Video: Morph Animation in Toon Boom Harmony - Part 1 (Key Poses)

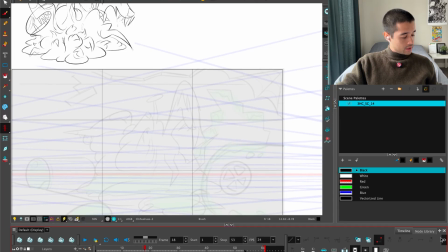[8:14]
Let's work with two poses mainly. Get out of here.
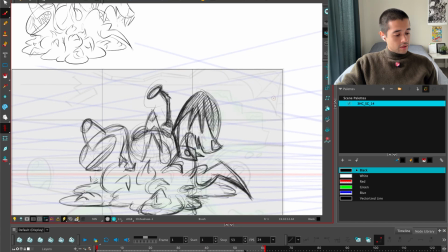[8:21]
Bam. So from this one to another one. I need a extreme transformation here.
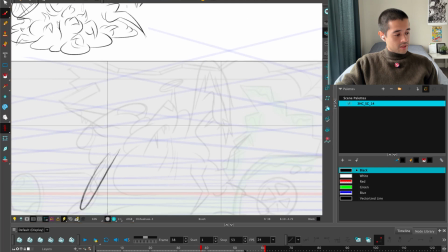[8:31]
I want this to also look scary or just gross. I want this to look gross.
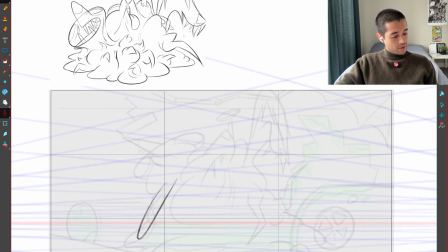[8:35]
So that's the main thing that I have on my mind.
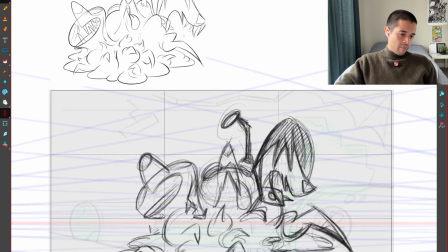[8:46]
I want to keep the mouth of this dog in this way. Boom.
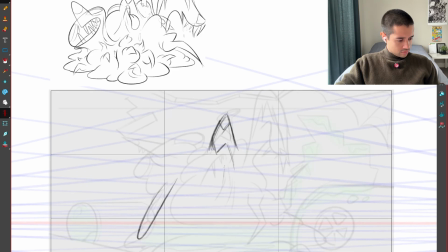Maybe we can show here the teeth. They are increasing here.
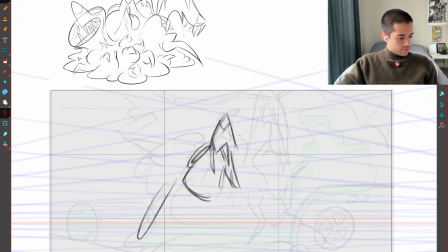[9:12]
Then from here to here.
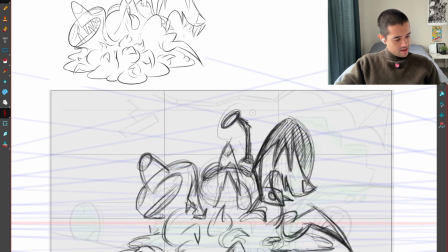[9:18]
This eye could be melting like this. This eye can go all the way up like this already.
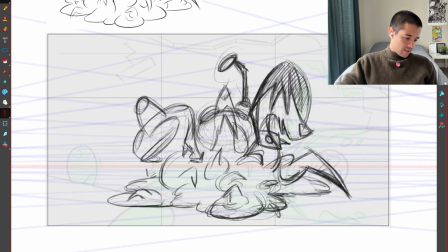[9:31]
And I can start extending this towards the camera, so we're seeing this coming closer to camera here.
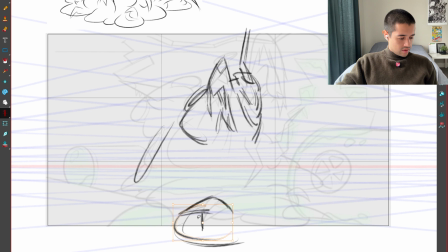[9:37]
That'll be super gross. So I'm always thinking here, how can I make this look super super gross? And as it's getting closer to camera, I can show more details. Or maybe, yeah, this starts looking like a, oof, there you go, like a nail.
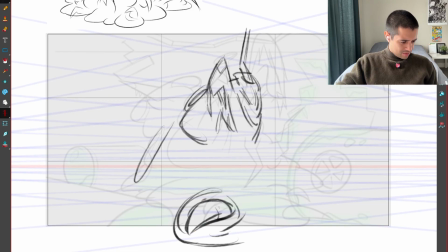[9:55]
There you go, like concha tu madre, amazing. Look at that nail there.
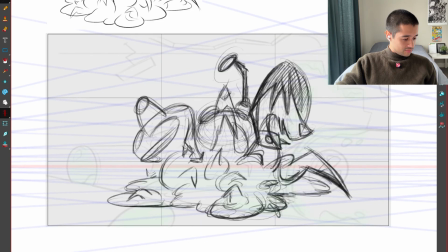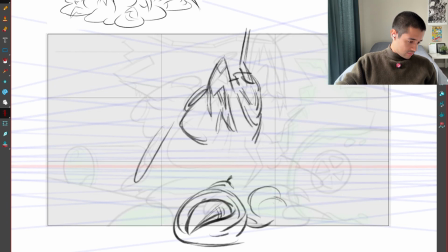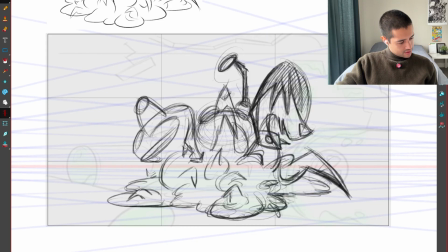[10:11]
So those things start turning into a nail. Roar.
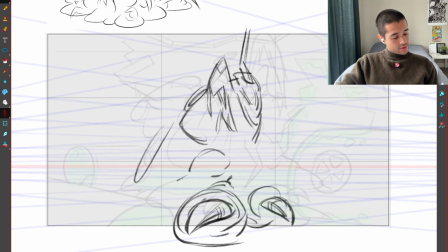[10:19]
And from here to here, we're starting to extrude these arms like this.
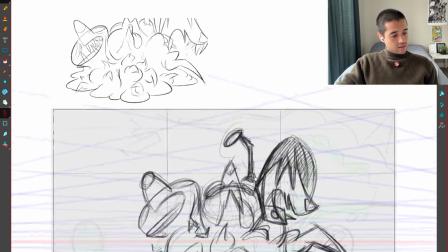[10:31]
Now on this head of this dude,
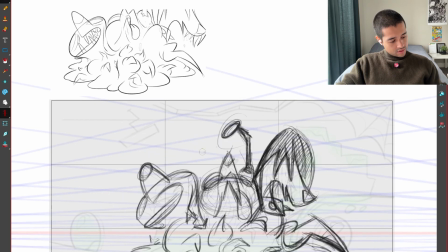[10:38]
I want this to start pushing this way there, like vroom. It's like ah. I want this to be something like a screaming like this.
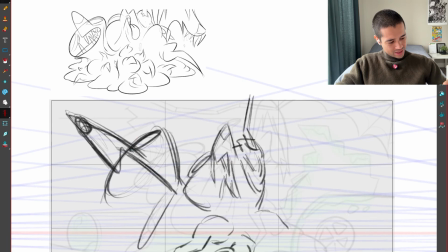[10:56]
Oof! Look at that. Ah. And all of this mouth is going to start revealing a lot of teeth here.
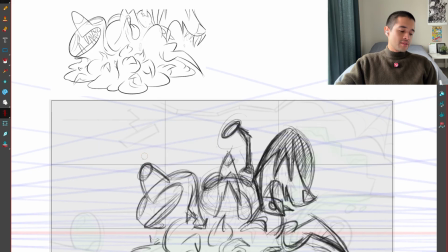[11:08]
Because this is the final transformation of this dude. Because I designed the character, already the monster character, I know where I want to go with all of this.
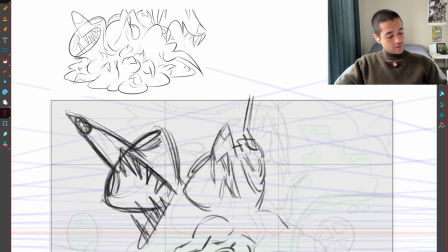[11:21]
So there you go. Pam.
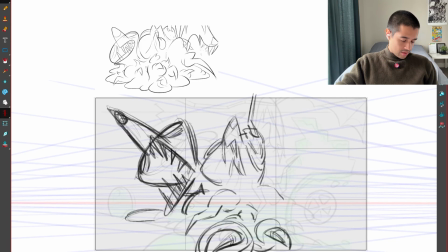[11:35]
So all of these liquid or stuff. Get out of here. We'll keep sliding that way. Also,
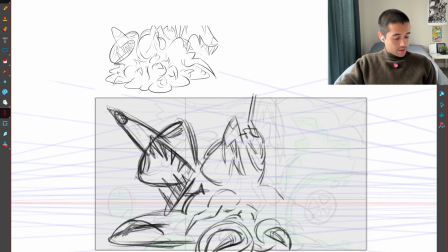[11:54]
maybe something like this, just so we can reveal here is the nail. Look at that grows.
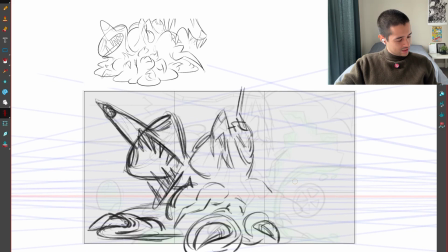[12:11]
Oof. Looks like a like a powder. Boom. Awesome.
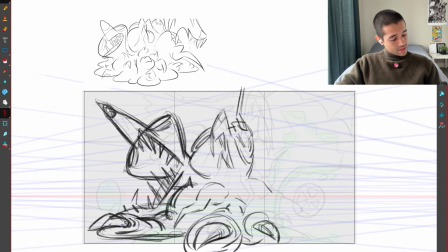[12:25]
Awesome. And I'm trying to design this silhouette. See, boom. I'm always thinking about shapes, and this is the shapes that I'm looking here right now. Bam, bam.
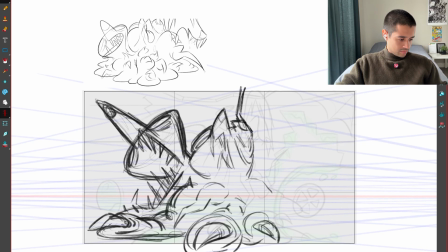A lot of liquid here. I want this to be super gross, so we're going to animate some liquids getting out of this eye.
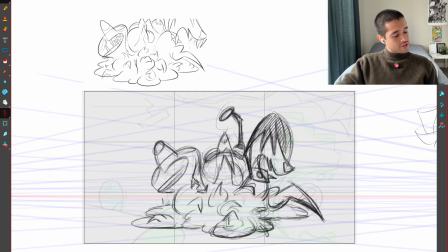[12:55]
You're like, Henry, this is my first video. I have no idea why you're doing this.
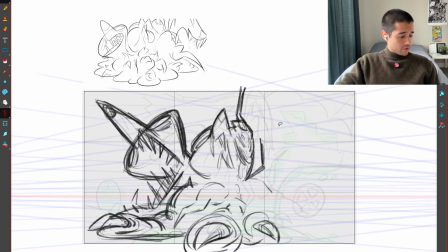[12:59]
I am working, my dear friend, on a short film about a three-headed mutant chihuahua that falls. Well, a giant air fryer smashed these little chihuahuas into the ground.
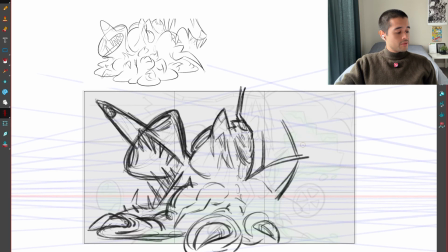[13:13]
It smashed into the ground, and then these three chihuahuas falls into an underground radioactive laboratory, where it's going to affect their anatomy, composition, at the end, into becoming like this monstrosity.
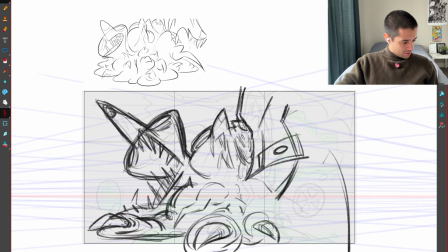[13:32]
Boom! What if I can stock this like this? So now this is the transformation from three innocent little chihuahuas into
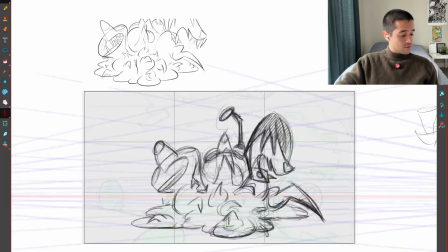[13:50]
into a three-headed mutant giant chihuahua. Henry, how is that you come up with those ideas?
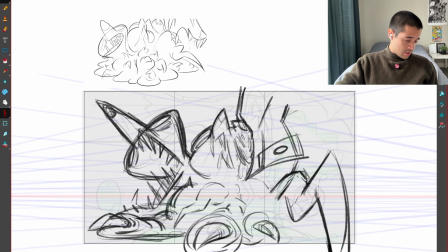[13:57]
Well, I'm building an animated universe in which I am trying to come up with the characters I would love to see when I was younger. And I was like, you know what? I have some crazy ideas.
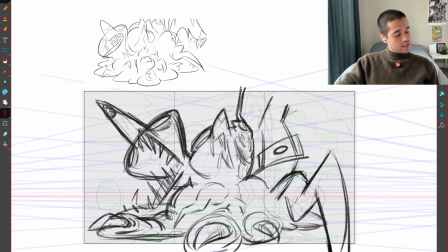[14:12]
And one of those crazy ideas is like, I love Batman and I love the Ninja Turtles. And I was like, what happened if I combine both with the Powerpuff Girls?
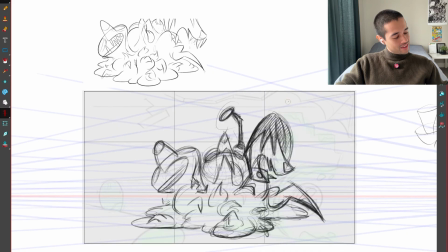[14:25]
And then instead I come up with the idea of like Ninja Turtles are mutants.
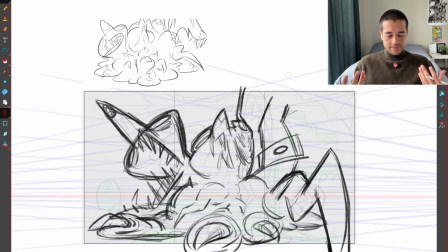[14:31]
Batman is a dude that fights at night, and the idea for later episodes of this one is that this Chihuahua appears only at night, or is like a warrior at night, but not only that,
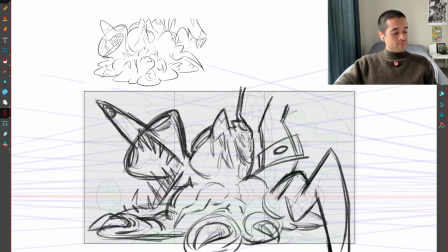[14:44]
Batman lives in this super dangerous city, which is Gotham, and the city that this Chihuahuas lives on is also like Gotham City, but punk. So I also combine the idea of the Purge with this on this short film. So it's like a punk city, Mayan Green Day, Jesus of Suburbia, and
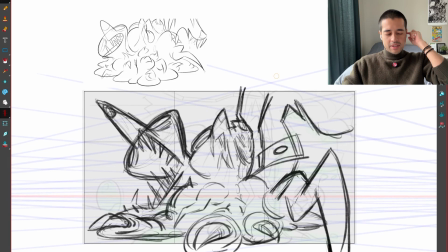[15:04]
And yeah, so that's like Batman City, Batman Night, Batman Mood, with the mutant idea of the Turtle Mutant Ninjas, with the Powerpuff Girls idea that is like three girls, in this case are three chihuahuas. So there you
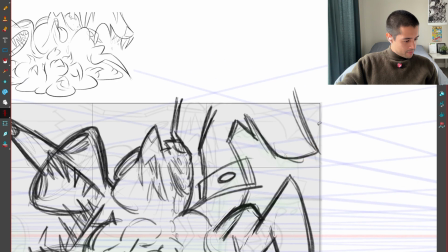[15:22]
go. Oof, this will be badass if I do something like this.
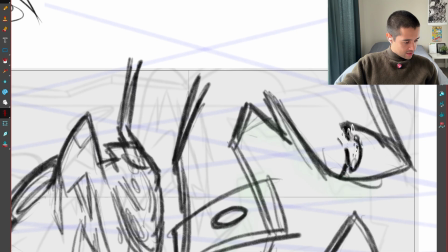[15:30]
Like opening this. The design of this character is not like this, but maybe I can push here on this.
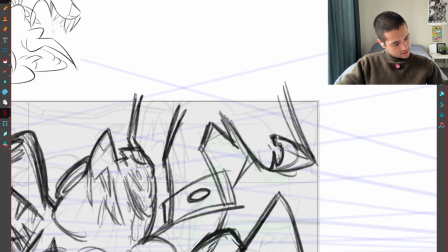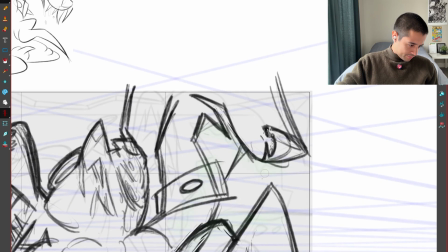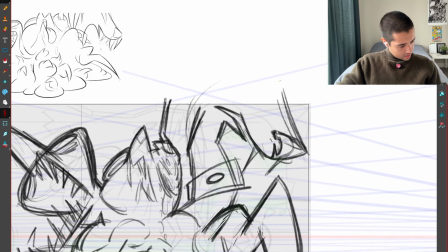[15:53]
And the hair.
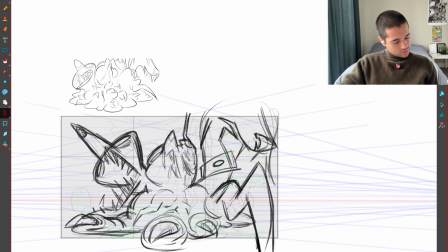[16:03]
I'm thinking if this will also grab some attention from these three things that are coming here.
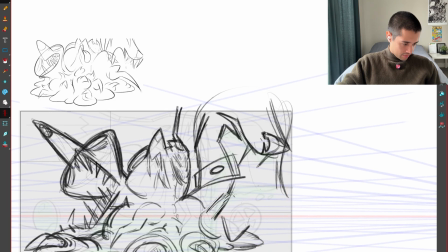[16:10]
And also is limiting the space that I have to play with the hair here. So I'm not falling in love with my ideas.
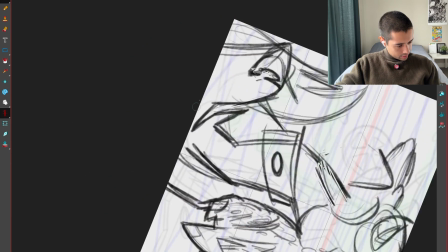[16:21]
I'm not falling in love with my ideas.
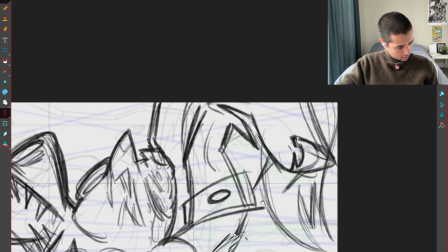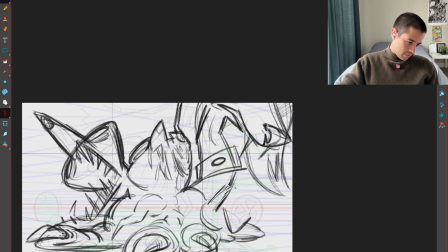[16:29]
All this is black hair.